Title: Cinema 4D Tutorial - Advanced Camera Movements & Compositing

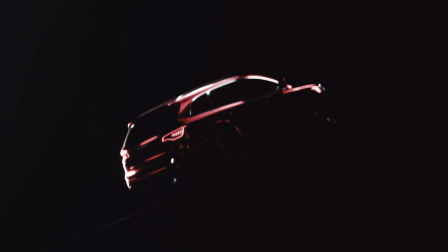So I think it's quite apparent that a lot of 3D artists struggle with the
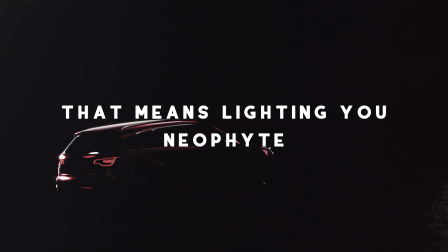composition and gaffing of their 3D scenes.
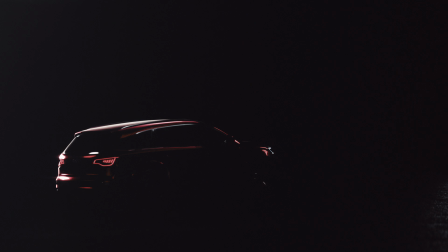And this tutorial was initially supposed to be a camera movements tutorial,
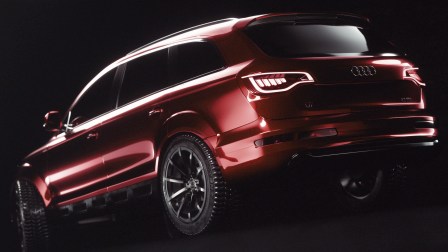but I thought that was maybe a little bit plain for the things that I wanted to go over.
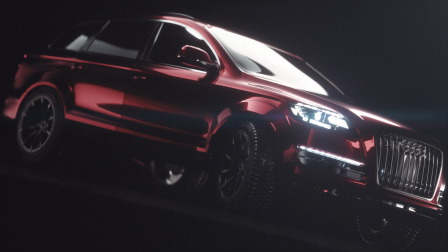To go way back, I got into this doing motion graphics and intros for people's channels.
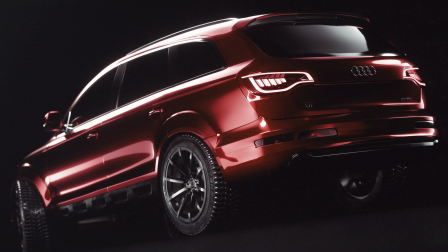So if I know about anything in this software, it is how to move a camera.
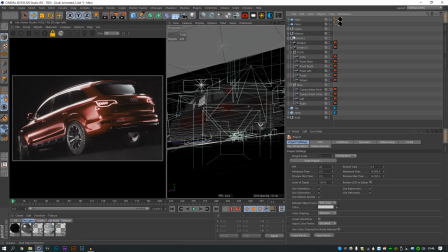So as you'll notice, I've got front cameras, back cameras, and I've got some distant cameras. I've got some motion cameras which I haven't really set up purposefully because I'm going to do that here. So we have the main shot here. I have a close-up version. Now what these are is the reason all these cameras are there.
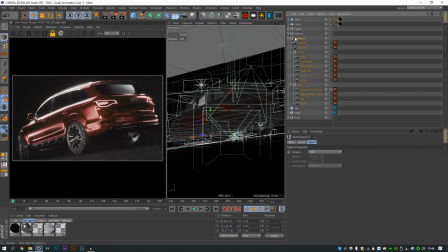This is kind of how I lay out my scenes as well, if I'm thinking, because I am going to animate this scene. And this is kind of how I lay it out. So I've got all my cameras with every potential camera angle that I like the thought of. Then I'm going to create a different group, duplicate those cameras and animate them. So then I still have the freeze frames, or what you would call maybe the mood board of those cameras.
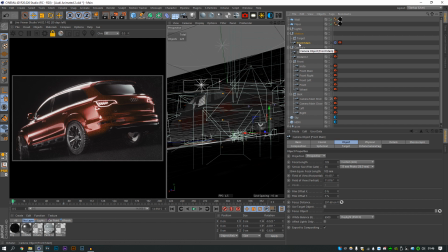Once I animate them all here, I will render the animatics, place them all in the video editing software, see how it's going to look, see what I like and don't like. You don't want to just render out your camera angles, like what they might look like,
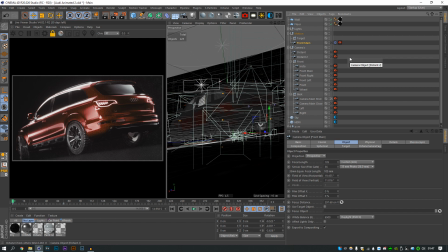how they might flow against the music, the sound effects, because then you'll spend 12 hours rendering it out and you'll come to find that you don't like
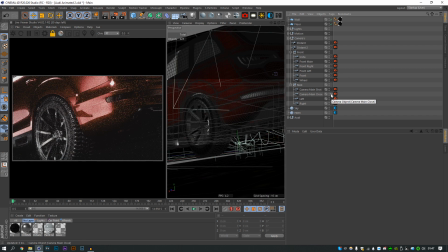it. So I have the main shot here, and then I have a close version of that shot.
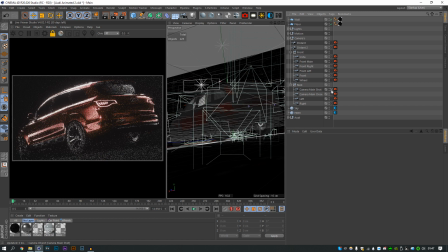Now the reason for that is because I might be doing a zoom out from the close and then a cut to this.
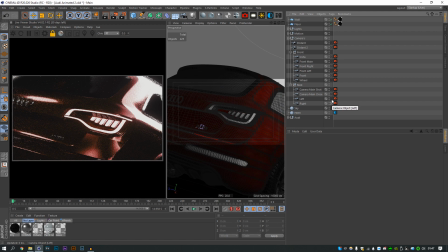And then I have a left side of the car, and then I have a right side of the car.
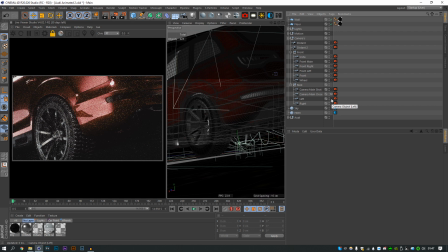As I've been looking over the scene the past few days, I find the left camera here a bit redundant because of this shot. It's kind of a lot of the same information. If you did put both those in, they would have to be very far apart.
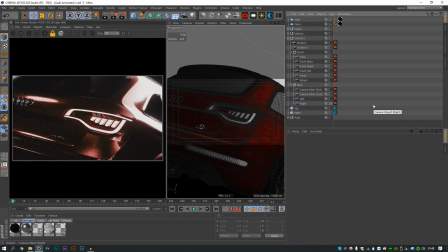You'd be better going from this to this. I'm going to show you how to get the camera movements nice and smooth as well, but you need to look at it from a cinematographer's point of view. 3D artists, we're often jack of all trades, we can often do a bit of everything, and that's not to our own discovery, I guess.
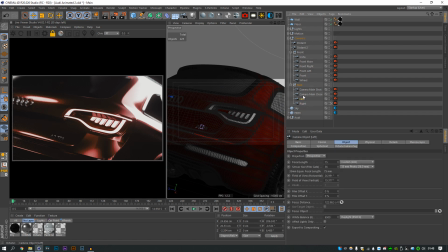You just end up doing a lot of the same things. I also use huge lenses, 75, 75, 120, 120, there's a 300 in here somewhere. I know there is. There you go. I don't like wide lenses. I don't like them in real life. I think like the lowest I'll shoot in real life is like 75.
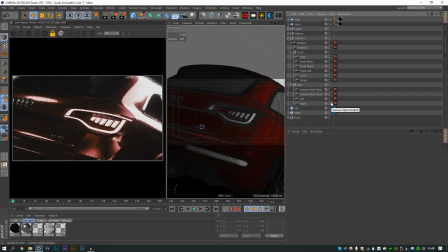The lens I've got is 50 to 75 right now. But the right side here, I like this a lot. I usually use quite thin focal lengths. You can use the trick of setting the aspect ratio to 2 and the edge to 3. That will give it a really realistic. I try not to use it too much.
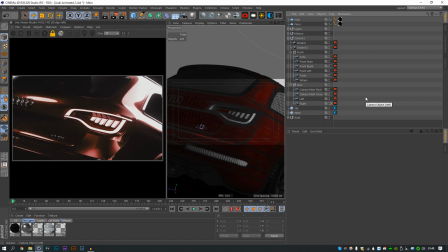It's probably even a bit too high on bigger objects, because if you go too high when you're quite far away from the object, you're gonna kind of make it look like a miniature, and that just won't work. This distance is okay to get a bit.
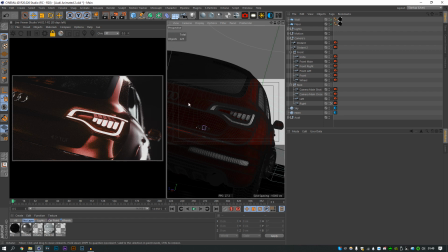Where it would work is if I turned the camera here, you got a view down there, the stuff that's more further away. That's when it would work. I'm actually going to leave the camera there, that looks nice. And then for that, 2, 3, if you don't know that trick, it's tab to switch down.
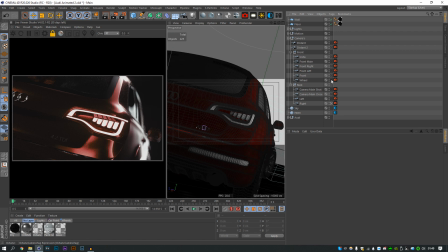You can just start jumping around everything there. So that looks okay.
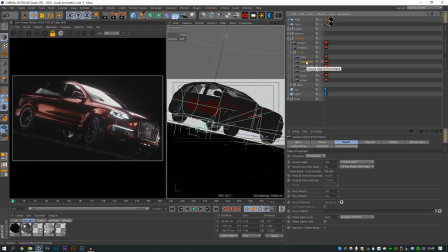And then if we go into the front cameras, we've got the front main, which was probably the thumbnail here.
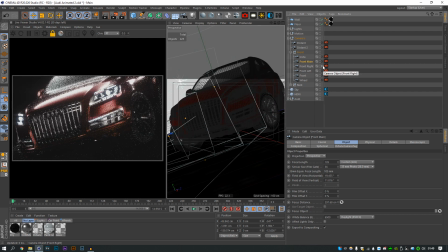And then we have the front right.
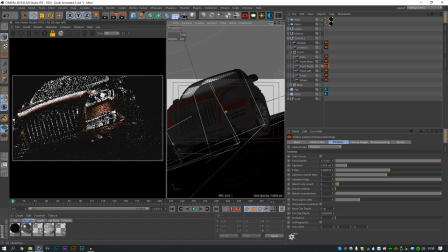Again, probably I haven't spent too much time on these cameras, probably a bit too much depth of field, maybe want to see a bit more of the right side of the car there.